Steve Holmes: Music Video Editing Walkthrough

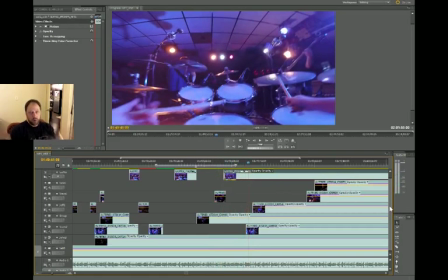[62:39]
Yeah, a lot of cool motion there, right? To the right, to the left. Let's keep that. Visually interesting, that's what that is. Let's see what John's doing now.
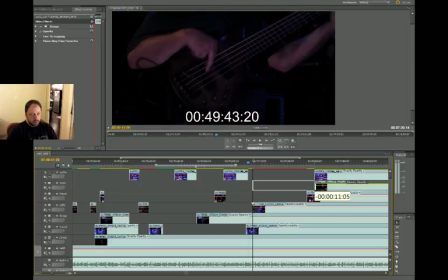[62:51]
Maybe if we're lucky, we can show the John close-up cam. Is he... What's going on here? All right. I think that's a... Whenever he nods his head like that, there's a big downbeat there.
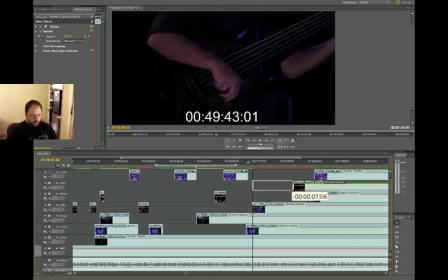[63:05]
But I can't use... Can I use this footage right here? Let's see. Let's take a look. Oh no, I want to cut to the band at that point. All right, stand by.
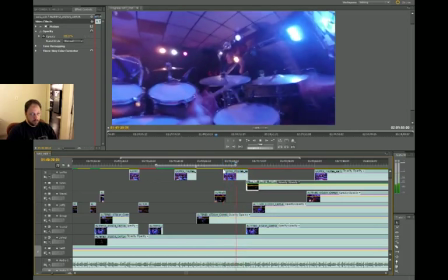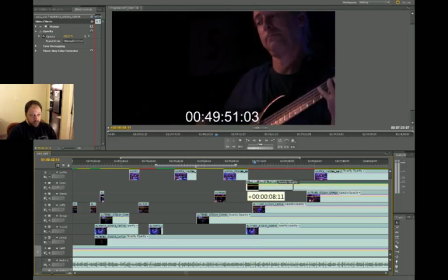[63:27]
All right, that right there. Blah-da-doom. That is a big setup to the next section of the tune,
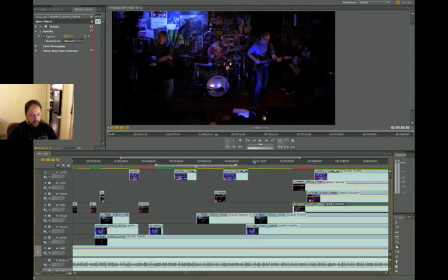[63:35]
which is definitely going to be a cut, probably to the wide shot. But for that little blah da doom, I want to use the overhead right there.
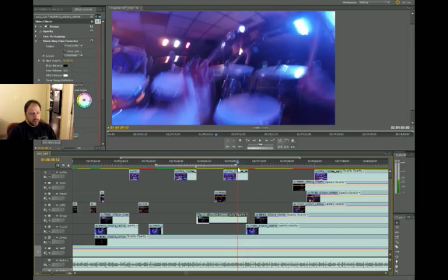[63:48]
I think. Stand by.
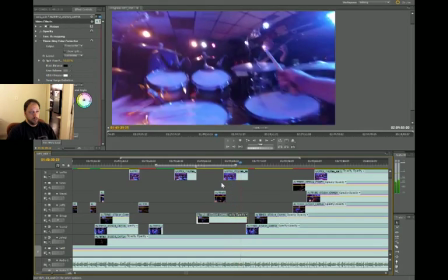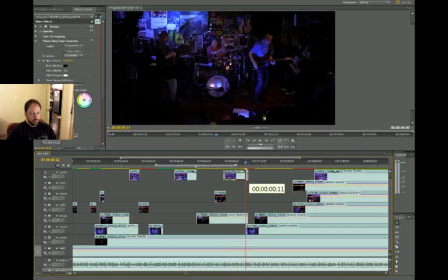[64:00]
Let's cut to the overhead in the middle of this cymbal thing and see how that works.
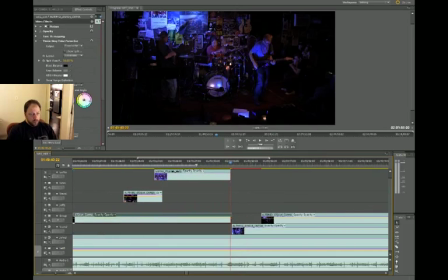[64:05]
Excuse me, Mr. Wide Shot. I feel like this is another one of those times where, like, professional editors are, like, going crazy.
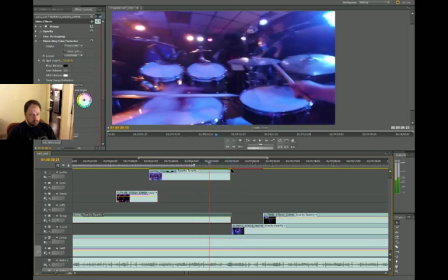[64:14]
Like, why are you not zoomed in closer? You know, rightfully so.
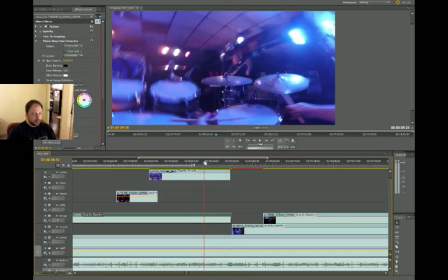[64:19]
Because I probably should be.
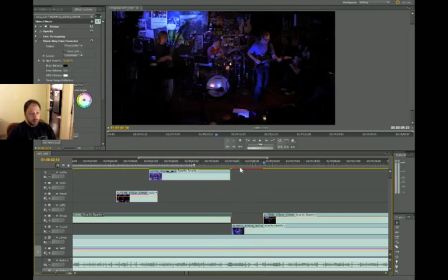[64:25]
But blah to do. Oh, we need to get this out of here. The wide shot, we're not showing that. This needs to get scooched over.
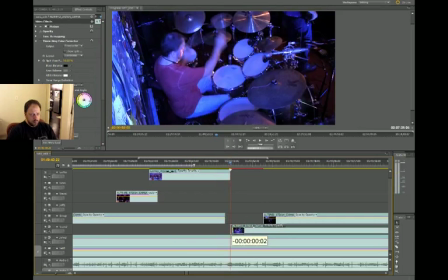[64:36]
There we go. So what I'm trying to do is switch to the overhead drum cam when I play that drum fill that sets up the next section, right? It's a short fill, but I don't want to show it from the GoPro. So that's why we're changing to the overhead drum cam.
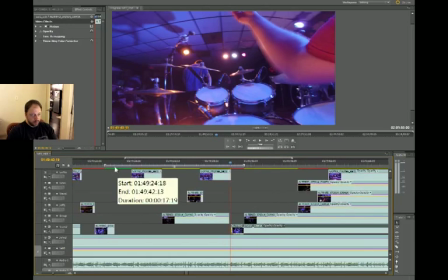[64:57]
Should I render that out really quick? I hate like rendering while I'm doing this.
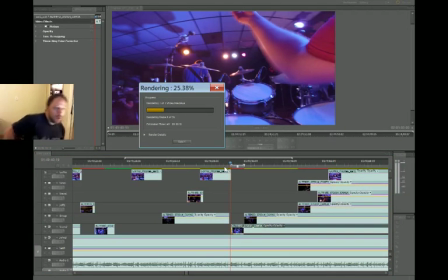[65:02]
Let's see how long that's here. Not long at all. Okay, here we go. This next section is cool too, so.
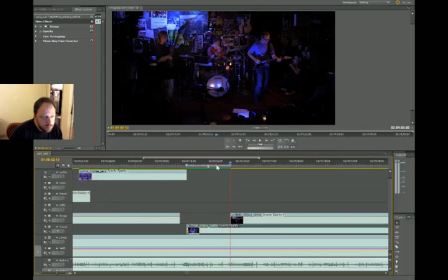[65:15]
See? That's how drummers work. They sing the stuff they play. Okay, so let's just.
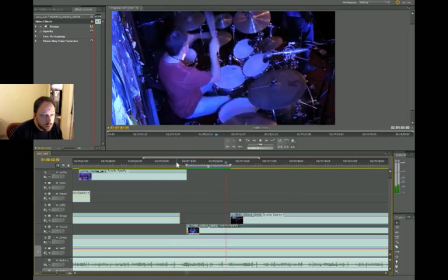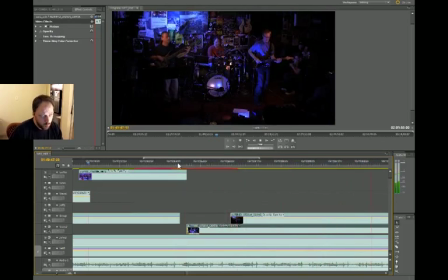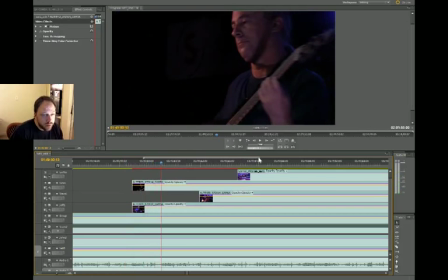[65:34]
Alright, nice. See? That's the next section. It's kind of a groovy section.
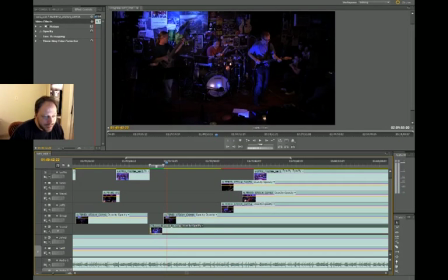[65:39]
So, thing is, like, I'm smiling during this part, and that doesn't happen a lot.
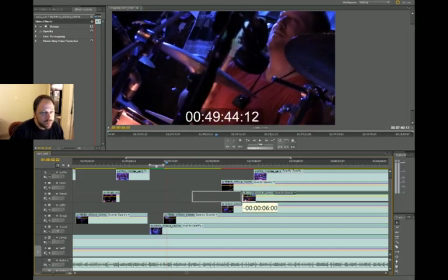[65:45]
See? Right there. So, I don't know, I kind of want to, whenever anyone in the band is, like, emoting,
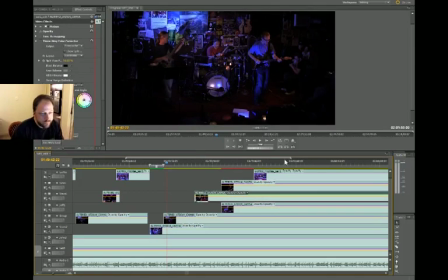[65:55]
I kind of like to show that, you know? That's just good, good to see, you know?
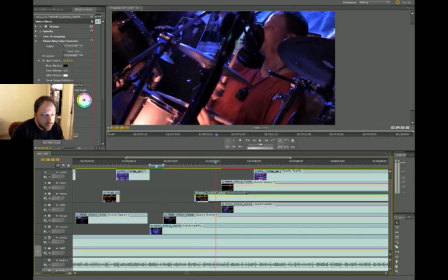[66:09]
All right, that's good. That's good enough for that. What's John doing? I don't want to show him until then. What's Jeff doing? He's looking over at John. Okay, that's it. I see Jeff looking over at John.
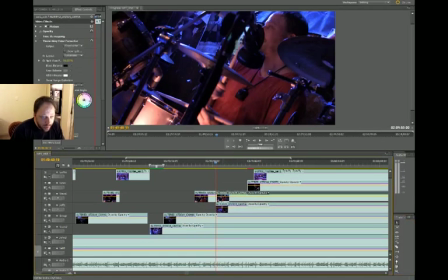[66:23]
So we'll cut to Jeff looking at John, and then we'll show John to kind of tell that story, right? That's what's happening right now.
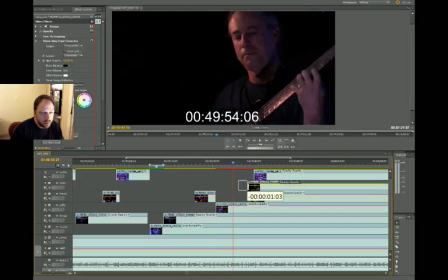[66:35]
Oh, nice. We got lucky with that one. And then we'll go to John, who, see what I'm saying about John not smiling?
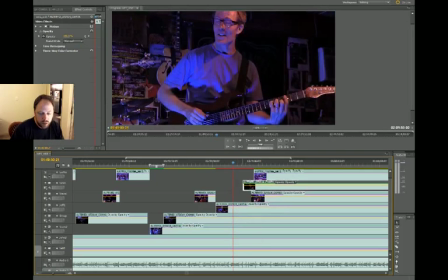[66:45]
That's why whenever John smiles, it's like, oh God, we have to show it.